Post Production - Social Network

Let's try it in a close-up. He's blinking at the part of that, let's do it. Yeah, and then you'll start going through looking for words within takes. And then you'll start towards the end looking for syllables within words. What was challenging for us was that David might choose a take visually that he liked, but then he'd want to choose a different audio take and match that. And then within the audio take, he'd want to choose different words that he felt were the best performances. So a lot of the performance that you hear is, there, of course, it's the actors, but stitched together from different dialogue reads. Ren is loved and adored with Finch's core. There's a core kind of group of us that are always working together. And he's more than just the sound designer. He's the sonic kind of guru. And he's going to be involved with everything sound, with the music, with the dialogue, the sound design, all things kind of like come and pass through Ren's filter.
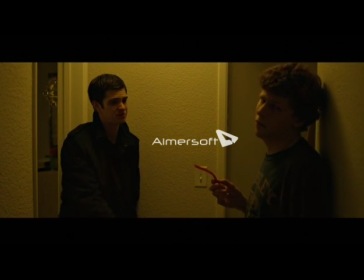There was a moment in the corridor where you've got Eduardo whining about why Sean Parker's been setting up meetings everywhere, and there's the response coming from Zuckerberg, I need you here, don't tell the others I said that. But there's a gap. Just before don't tell the others I said that, Ren takes that gap, pops in like a big toaster oven that's buzzing in the outside as if they've just finished their sort of crap frozen pizza,
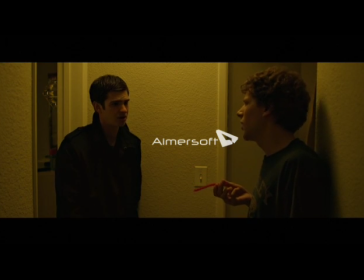and everybody going, hey! The energy.
Mark, you got it. I'm afraid if you don't come out here, you're gonna get left behind. I need you out here. Please don't tell him I said that.
What did you just say? So just the fact that you hear a bunch of sound motivates, don't tell the others I said that. So it's not just sort of, oh, I see them doing this, I'm going to put a sound on it. He's always sprinkling in pieces of sound to help character. And it's not being asked for or sought after, it's more like he's looking for opportunities.
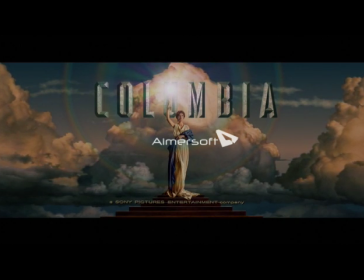Did you know there are more people with genius IQs living in China than there are people of any kind living in the United States?
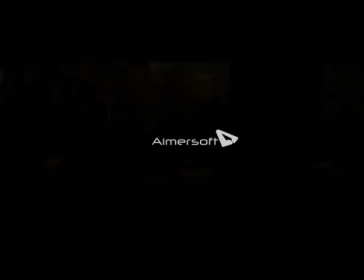That can't possibly be true. It is. What would account for that? Well, first, an awful lot of people live in China, but here's my question.
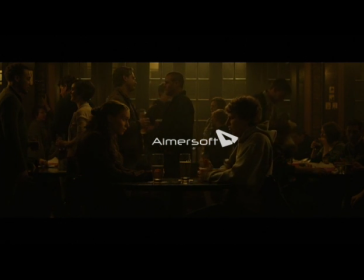How do you distinguish yourself in a population of people who all got 1,600 on their SATs?
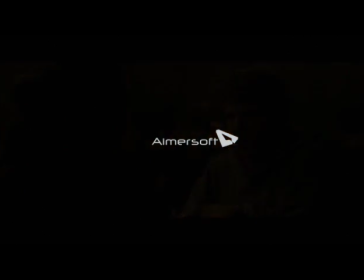What David wanted to maintain constantly throughout this film was a sense of really actually being in the environment.
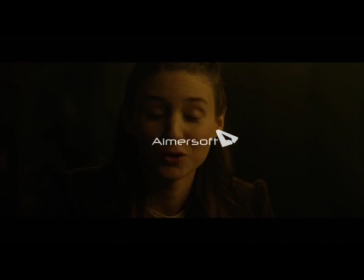Nothing I wrong. could row crew or invent a $25 PC. Or you get into a final club? Or I get into a final clip.
So he wanted to hear every nuance of Sorkin's precious dialogue, which is key, particularly in the opening sequence, where the script sets up all the bits and pieces of the film later on.
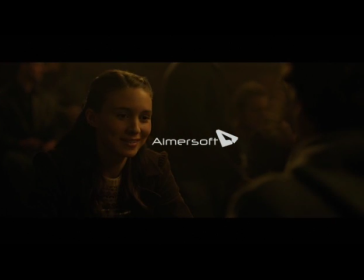So it's key dialogue. And yet, David wanted to have all of this happen in this noisy environment where you're just barely able to hear what they're saying.
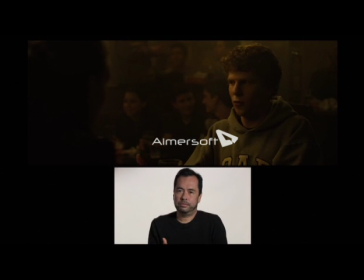And he wanted to create a sense of youth, you know. He goes, this is a place where, you know, they're serving $3 beers, man.
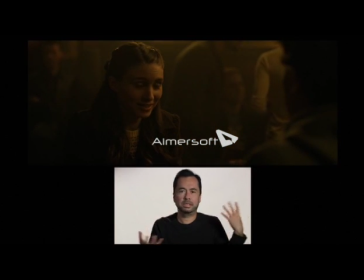You know, it's got to be noisy. You know, so we went to Boston, we snuck into bars, and we collected all these noises, and then we kind of tried to make a tapestry in between all the dialogue.
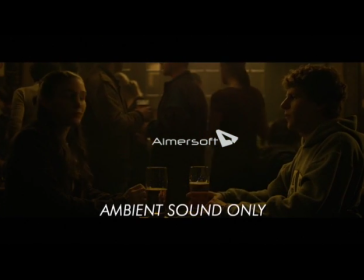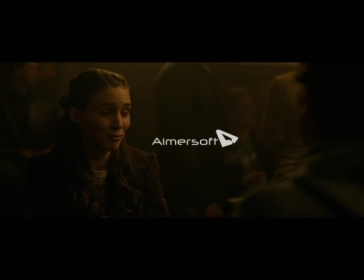When you're mixing sound for film, there's a tendency to kind of go, okay, let's pull all that crap down and make sure the dialogue is nice and clear so that we can hear everything. That's sort of your first position. And David Fincher would come in and say, I don't like that. It sounds too much like a stage play. It sounds too much like a film. I want it to sound like real life. And bring up the noise, bring up the noise.
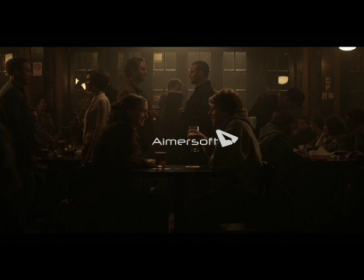No, I was just hitting your glass. Background and action. Did you know there are more people with genius IQs living in China than there are people of any kind living in the United States? That can't possibly be true. It is.
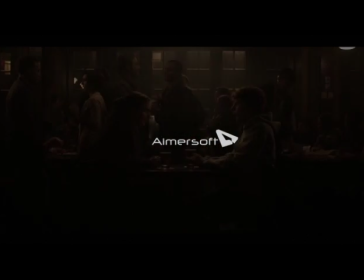What would account for that? Well, first, an awful lot of people live in China, but here's my question. How do you distinguish yourself in a population of people who all got 1,600 on their SATs?
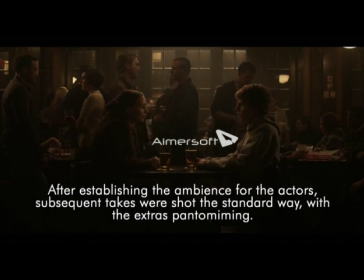I didn't know they take SATs in China. They don't. I wasn't talking about China anymore. I was talking about me. You got 1,600?
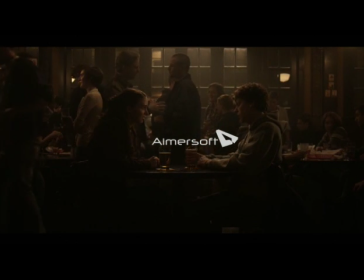Yes, I could sing in an a cappella group, but I can't sing.